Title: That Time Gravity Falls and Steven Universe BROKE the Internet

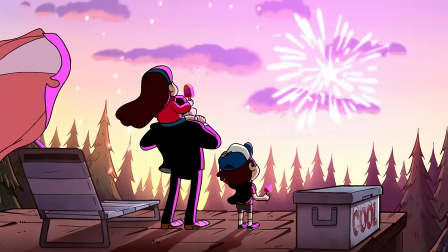476s
Dipper, Mabel, and Stan having this extremely wholesome Saturday morning, it's cute, but the whole time I'm just waiting for it to go wrong.
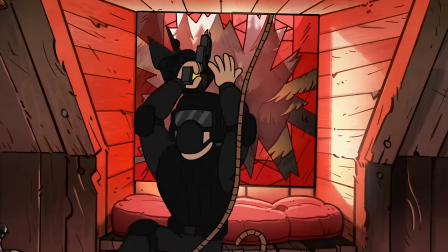483s
My anxiety spiked as the stakes got raised higher and higher. Don't even get me started on the moment the gang found the elevator.
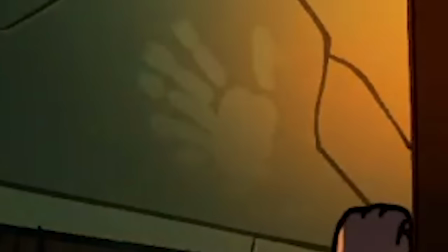491s
Descending down the stairway that has Ford's handprint on the wall? The bone-chilling rendition of the theme? This is the power of animation right here. You really don't know what's going to happen. Is the portal a doomsday device? Is Stan really someone that's not to be trusted? A villain? They've put us in Dipper and Maple's shoes flawlessly. And just like them, we want to hope for the best yet are preparing for the worst.
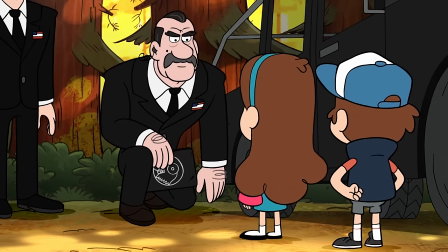514s
The government agents are the perfect antagonist for this episode because not only are they justified in their beliefs that this sketchy old dude could be hiding a machine capable of ending the world,
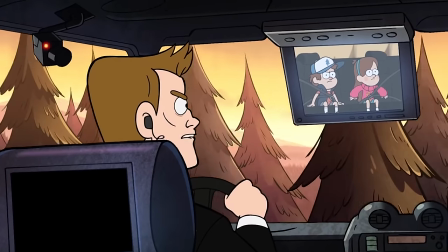523s
but nothing they're saying is technically wrong. They have no real stake in the drama, they're just coming from a place of objectivity.
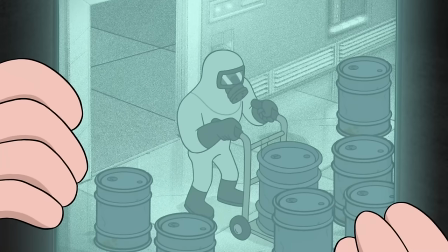530s
Yet it's that objectivity and laying all the facts out on the table that causes the Pines family to fall apart.
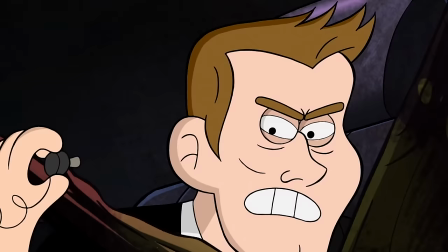537s
The best example of this being the scene between Dipper and Agent Trigger after Dipper and Mabel escape.
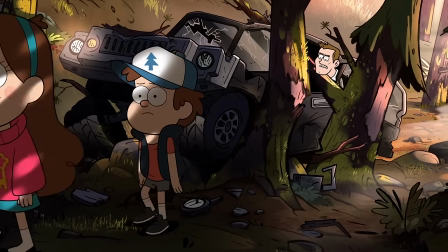542s
Everything Trigger says tracks. Stan has been lying to the whole world. He has been putting up a facade around the kids.
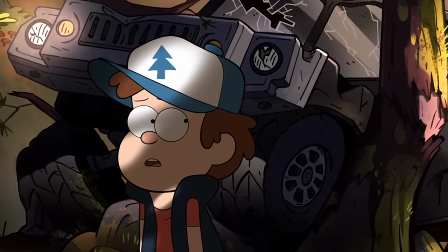549s
How could whatever he's planning be in the family's best interest?
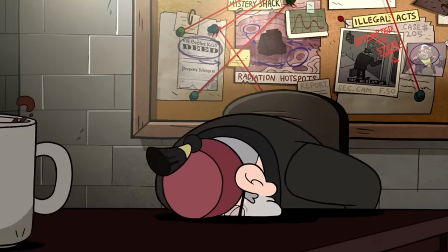553s
It all just goes to show that the Gravity Falls crew succeeded in making Stan the show's biggest mystery.
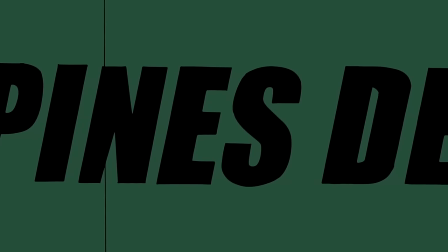559s
I can't even articulate the absolute gut punch Mabel reading the newspaper was.
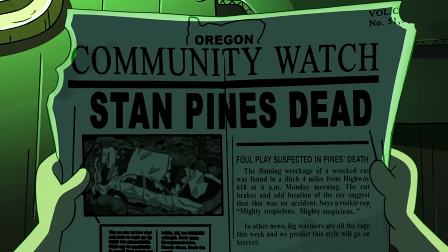564s
Seeing the word Stan Pines dead made me feel like I was dead.
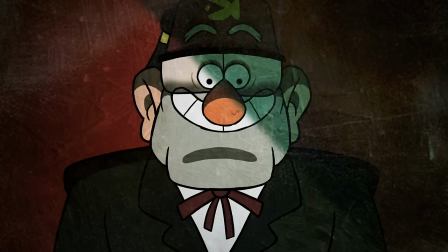568s
It was the moment that solidified whoever we've been watching for a season and a half wasn't Stanford Pines.
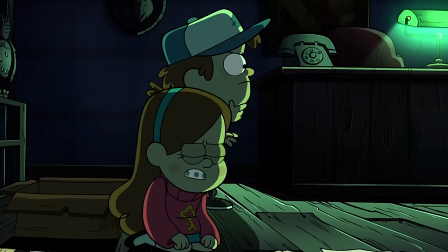574s
Now, I just said that this episode put us in Dipper and Mabel's shoes, but I really want to elaborate on how Dipper and Mabel really reflect two sides of the fanbase.
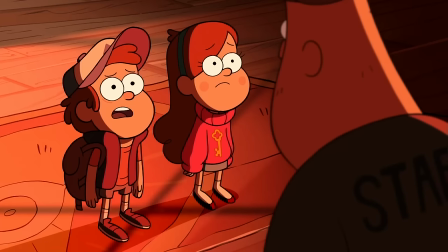582s
The characters and viewers alike are thrown into uncharted territory, and to maintain that feeling, the episode doesn't tell you how to feel about the situation.
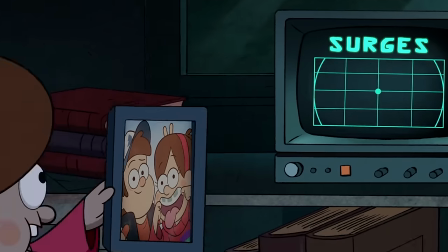589s
Instead, it justifies giving Stan the benefit of the doubt through Mabel,
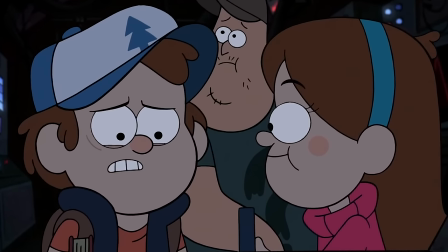593s
while also justifying any skepticism of his intentions through dipper in a way i think it can also reflect the people who love everything about gravity falls and its episodic nature versus the people who love the show but really love the lore the mystery and there's nothing inherently wrong with that i'm someone who clearly favors lore heavy shows but most of the time the people who champion those aspects exclusively tend to miss the forest for the trees i never fully understood that expression because Because if I'm in the forest,
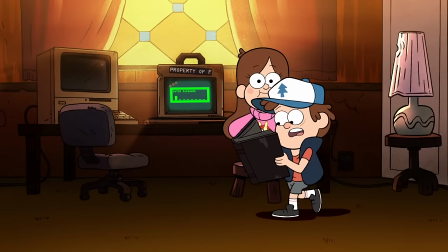624s
then all I'm seeing are trees. Like Dipper, they're in a rush to get to the finish line.
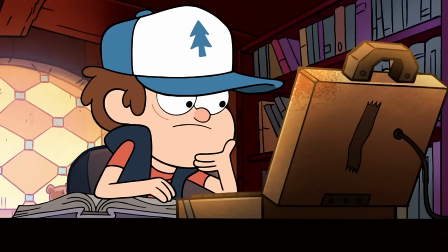628s
They're eager to get all the answers, and they tend to care less about the one-off adventures, often perceiving them as filler.
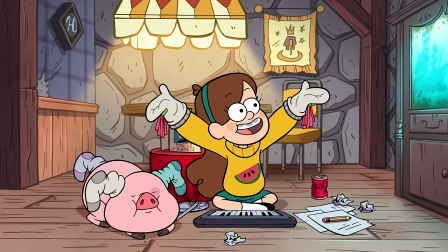635s
Unlike Mabel and the people who embrace everything about the show, Mabel wants someone to last forever.
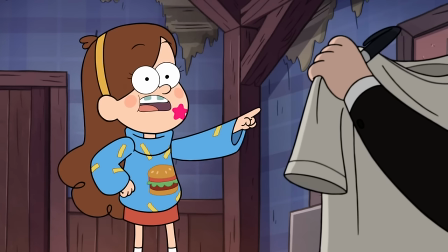640s
She wants to make every moment count. She doesn't care if the adventure of the week brings them one step closer to uncovering the town's secrets.
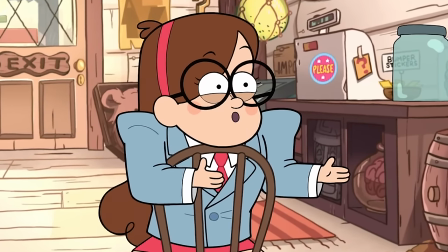647s
She's just enjoying the time she has with her friends and family before going back home. Much like the people who enjoy every episode because they know it won't last forever.
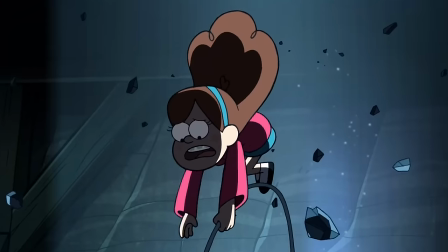655s
They just want to stay in this world for as long as they can. From this perspective, it's telling that everything comes down to Mabel,
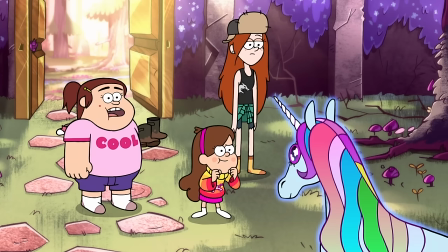662s
the person who tries to see the best in everyone, and is used to every conflict sorting itself out in 22 minutes.
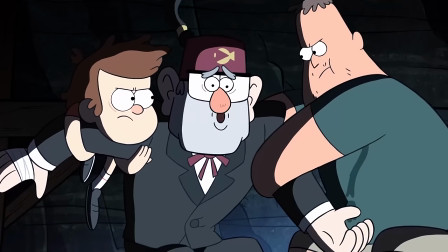668s
Despite being in a terrifying predicament, she still places her trust in Stan, and I think that's partly because Mabel cherishes all of her memories of Stan.
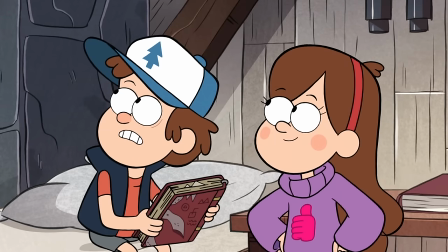677s
While Dipper, who built his entire summer vacation around the journals and let the mystery define his investment in Gravity Falls,
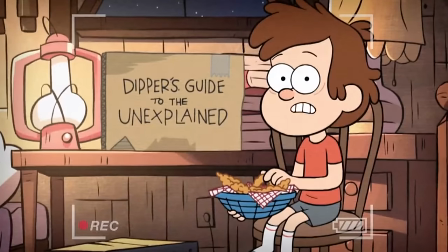685s
can't bring it to himself to fully trust Stan because he's almost always prioritized his own beliefs above Stan's wishes.
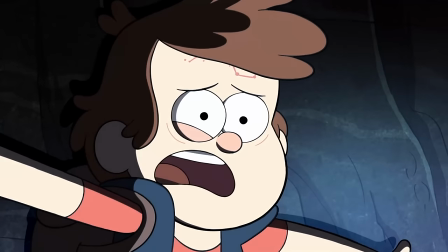692s
It's in his nature to question everything, which ironically almost stops him from finally uncovering the truth.
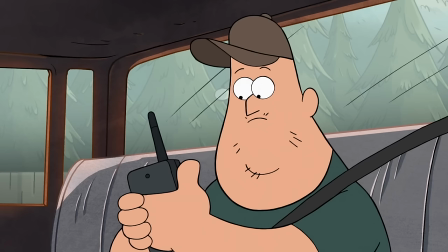698s
I think this is also reflected in Seuss, someone who's been used as a stand-in for the audience a handful of times.